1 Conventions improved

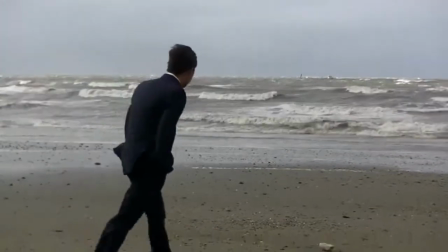I used a number of conventions in my music video in order to make it appealing to the pop genre of music.
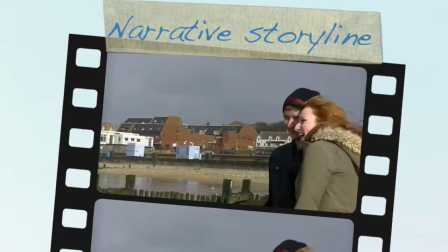I used a tracking shot at this point to help identify with the main character, as well as a narrative storyline, which is a popular music convention.
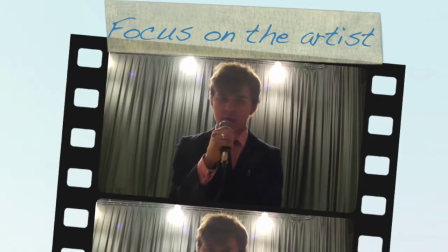It was also important to use a number of short clips combined. Focus on the artist is key for pop music videos.
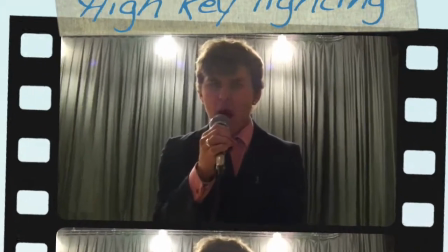This helped me to make my music video conventional, as well as the high key lighting I used in various scenes.
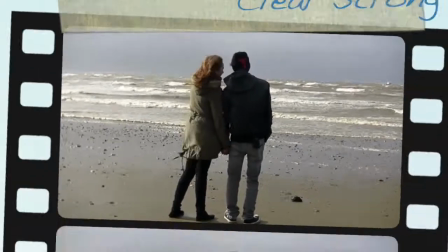It was really important to use the convention of a clear and strong narrative. This was to create a storyline for the audience to follow.
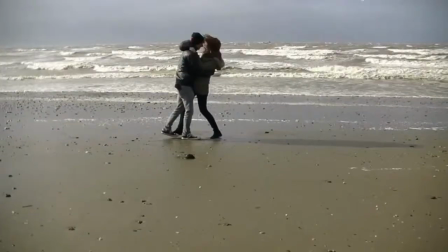As well as high key lighting for the brighter beach scenes, I also used low key lighting for some of the singing scenes.
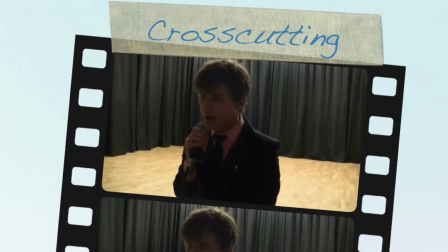I also used cross-cutting, which is a major convention across all music videos, as well as in particular the pop genre.
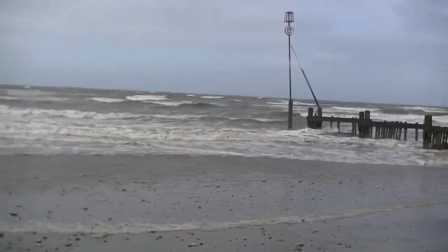It was important to use a number of settings so that I could appeal to my target audience.
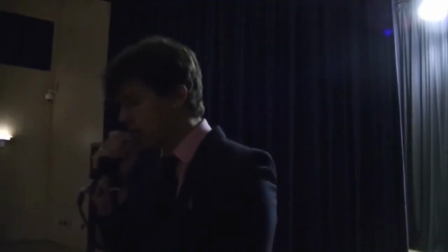From my research, I found out that shots of the artist singing were clearly very important in the pop music genre and needed to include this,
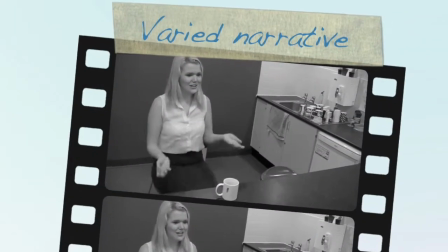as well as close-ups of the artist and focus on the artist. I used focus on the artist alongside my strong narrative story to make this a conventional music video.
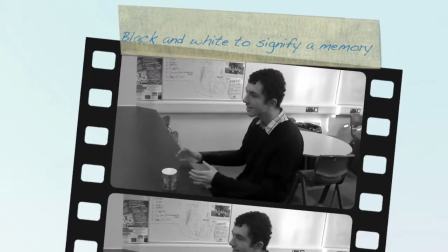I also used a fairly atypical convention of music videos and put parts of my music video in a black and white filter.
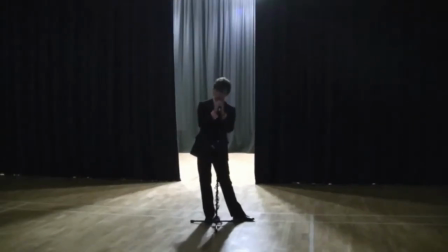This was to signify memories. I also used spacing and proxemics to indicate the artist's loneliness. Again, it was really important conventionally to use short shots put together.
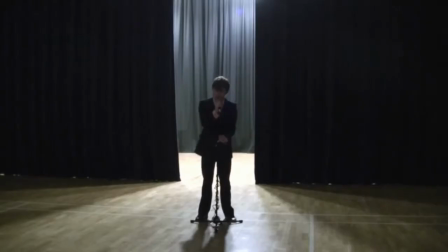This was so that the audience didn't get bored of my artist or the narrative scenes, and that they could see the link between the artist singing and the narrative storyline.
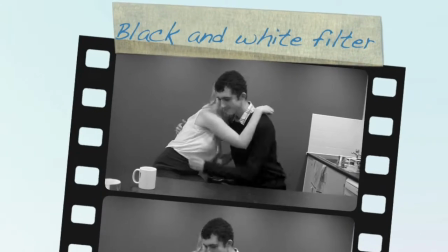As well as this, I used different shot types and various camera angles to show different parts of the music video.
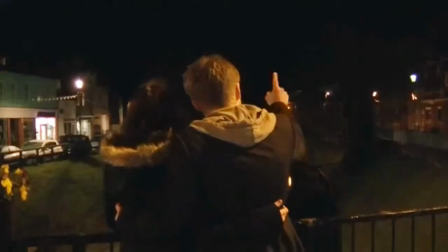I also used a pan and a tilt. I was limited to the choice of shot transitions that I could use, and used this fade as the most obvious one.
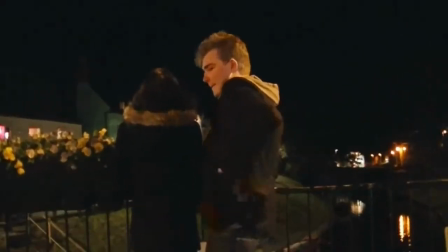I used my focus on the artist alongside a strong narrative like I had seen in my research,
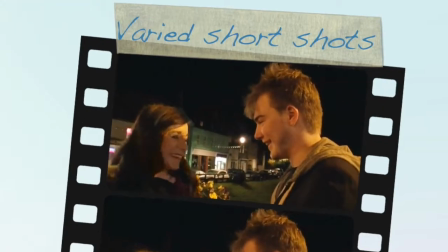such as the video by Gabrielle Aplin with Panic Chord. I thought this was a very conventional pop music video and tried to copy that.
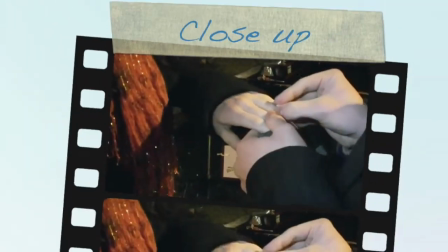I tried to use shot reverse shot a lot to try and get across the narrative. This is quite a conventional feature of editing.
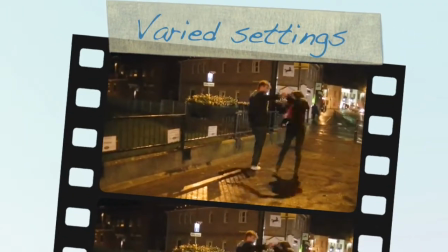This is my favourite part of the music video as a whole because it uses the combined features of cross-cutting,
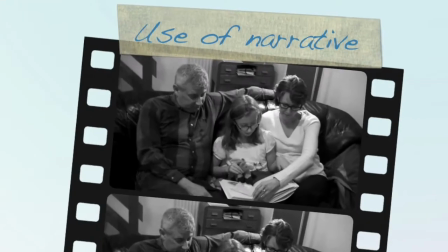a varied setting and a strong narrative alongside shots of the artist, making it a very conventional pop music video.
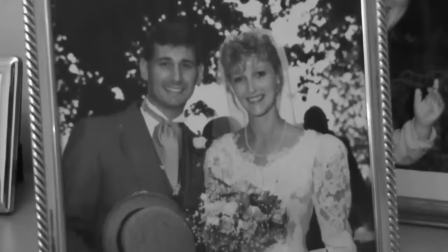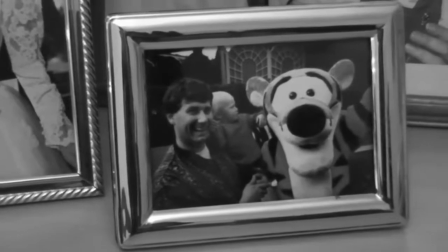I used the black and white filter as well as the high key and low key lighting in order to indicate the narrative and make the video more interesting.
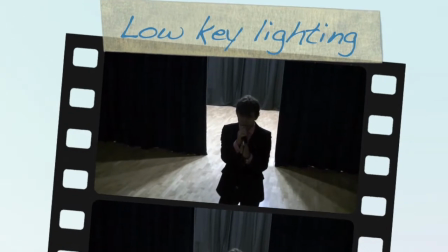It works in this way due to the use of cross-cutting.
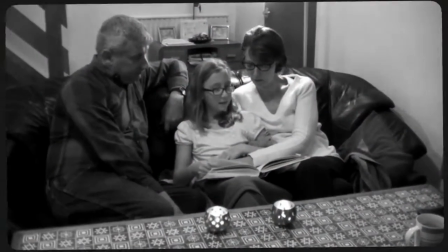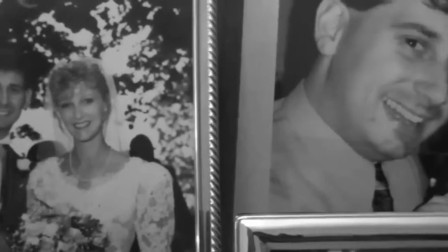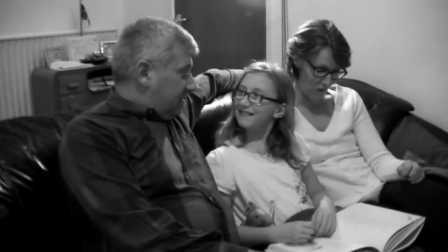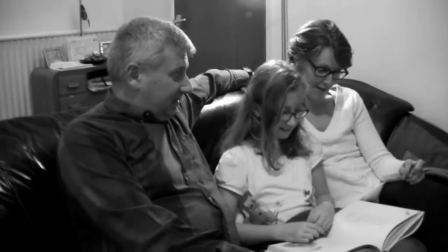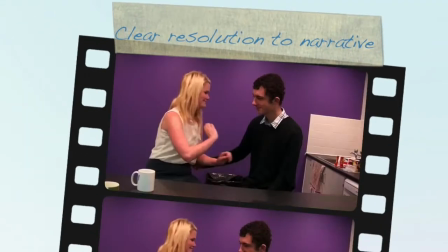During my ending, I tried to kind of put all of the shots together and make all the settings come together, making a clear resolution to the narrative.
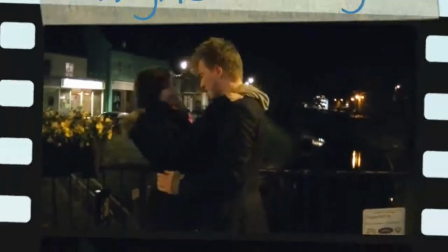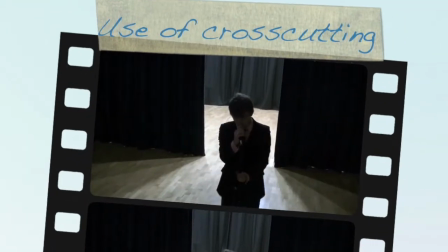Again, I used the black and white filter in parts of my music video to indicate the memory, and also it makes the video again more interesting and appealing for the target audience.
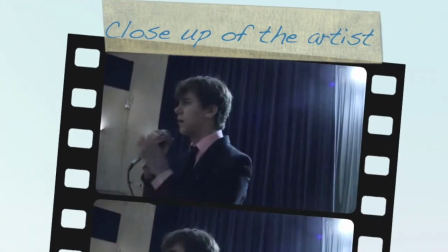Although the narrative is strong, the clear focus is on the artist, as I use many close-ups and shots of the artist,
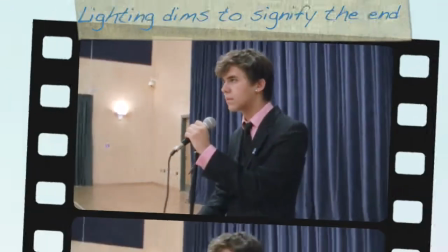especially coming towards the end, when most of the shots are just made up of the artist performing.
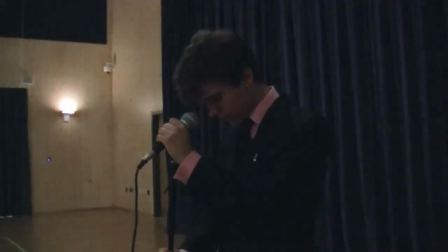This was to signify the focus on the artist and the fact that this is a pop music video.